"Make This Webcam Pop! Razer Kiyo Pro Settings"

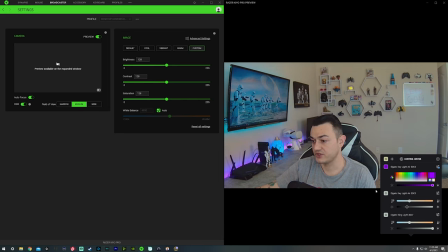And then also I have a ring light off to the side over there, which will illuminate this side of my face and also kind of separate me from the background. We can turn that off for now though, as I do have, it's day right now, and I do have some pretty good sunlight out there. So over here, you can leave white balance
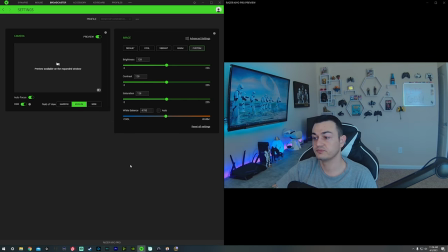on auto, or you can type in your actual room lighting, which as you see is a little bit blue, but we're gonna do some adjustments here. I would recommend turning the brightness at 125, so that's down just a tiny skosh. Go ahead and boost the contrast up to about 140.
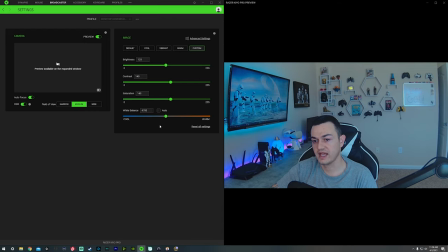Same thing on the saturation, about 140. And now you're gonna play with your white balance over here until it looks good to you. So auto actually doesn't look too bad, but we're going to go ahead and play with it a little bit.
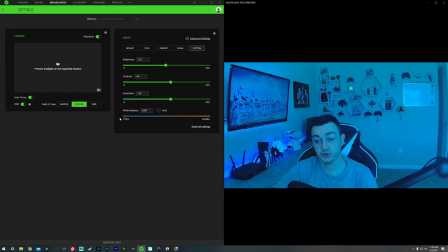Obviously, the extremes you kind of want to stay away from, being on the very, very blue or low Kelvin scale, or the very high, warm, rich red spectrum as well.
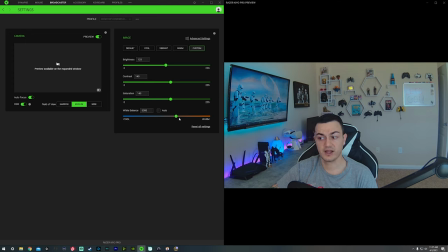All right, so we're going to leave it at 5380 for now. I kind of like a bit of a warm look. It kind of makes my skin look a little bit better and whatnot. Takes away from the bags under my eyes, so that's nice.
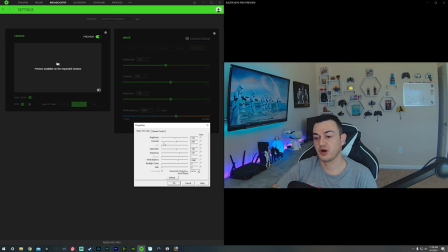And then if you click on advanced settings over here, this is going to pop up your Windows settings. So brightness, contrast, and white balance, as you see, are aligned with what we set in here. So these are synced up or coordinated. Don't mess with those because it's just going to affect them over here in Razer Synapse. Since there is not sharpness, you can't adjust that manually here.
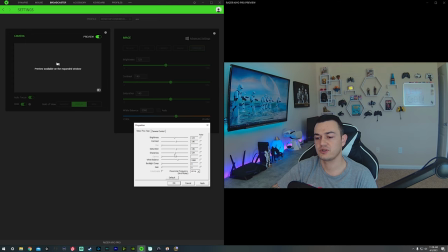I recommend bumping up from the default, which is about 120 to about 150 or 170. What that does is crispens up the image a little bit
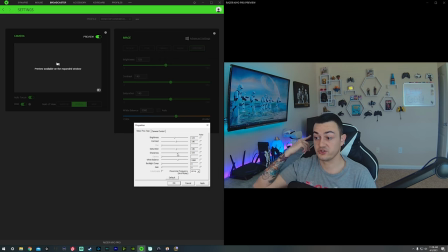to where the lines of your face kind of pop out a little bit, your chair, your mic, basically things that are close to the camera, i.e. in the autofocus, will kind of pop out a little bit. If you go overboard with the sharpness, it will look a little bit
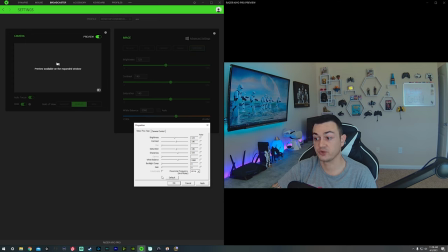artificial, pumped in. It won't look as organic and natural as setting something like a moderate sharpness. Now, backlight compensation, there's only two options here, 0 and 1, or basically on or off. And as you see, turning it on actually brightens up the image quite a bit, but does not wash your face out either.
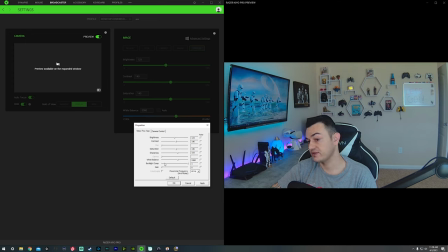So I kind of do recommend having this on. Now, gain, I have messed around with this extensively and have yet to notice an actual difference. I don't see it making any changes whatsoever, so that's up to you to play with that. For me, I'm just going to leave it off because I don't see any kind of difference.
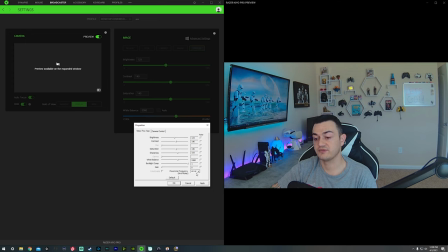And then power line frequency, aka anti-flicker, I would leave that at 60 hertz, which is the default.
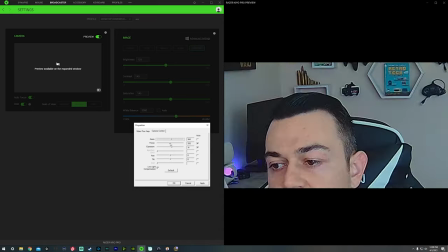And then over here in this tab, camera control. Zooming in will literally just crop the image in.
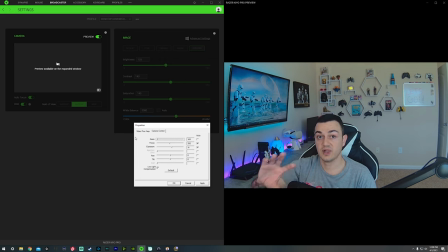I don't recommend doing that because as this is a webcam, you're not using an actual glass lens to zoom in with basically a kit lens. You're using a webcam. It's just software cropping in, so it's going to get more distorted and blown out and washed out and create a bunch of noise by zooming in like that.
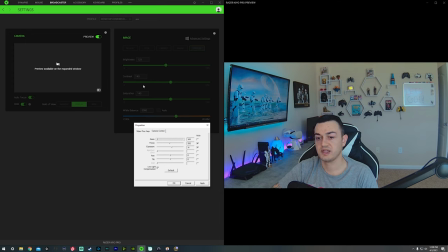Focus you cannot adjust because it is we are currently using autofocus. If you were to uncheck this box and start adjusting the slider, this will turn off and you would be adjusting your focus that way. But this is literally the same effect as the slider when you turn autofocus off over there.
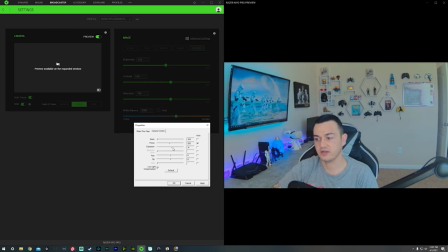And then exposure is checked auto by default. You can uncheck that. And as you see, it makes the image look ridiculous. I look like I got a black eye over here. There's like purple on my fingers. My whiteboard looks insane.
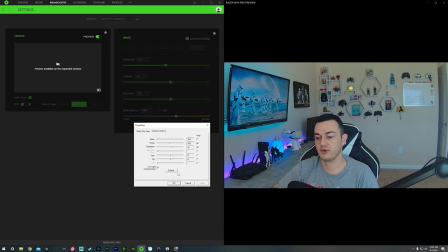We're gonna go ahead and leave that on. Make sure you click apply whenever you set these settings. And if you mess anything up, just hit default over here. Now in practice, pan and tilt should actually pan and tilt your image. However, it doesn't do anything. Even if you turn it on, hit apply. Nothing.
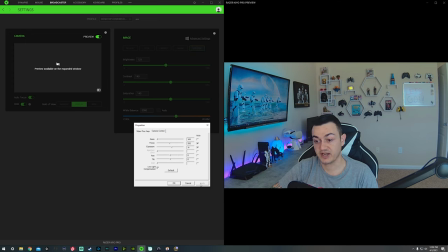So we're just going to return that to its standard value. And then low light compensation by default, that is checked. I would leave that on considering it does not kick in or start doing anything until it senses a low light situation where basically all your lights are off. Turned off my face light there. And it'll start to try and balance out all of those shadowy areas.
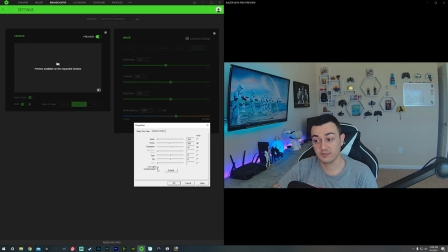Obviously, it's a webcam. Even if it's a $200 webcam, it's still a webcam. It's still a 1080p webcam. Granted, it does have HDR, which will help with the dynamic range, but it is going to struggle in low light situations.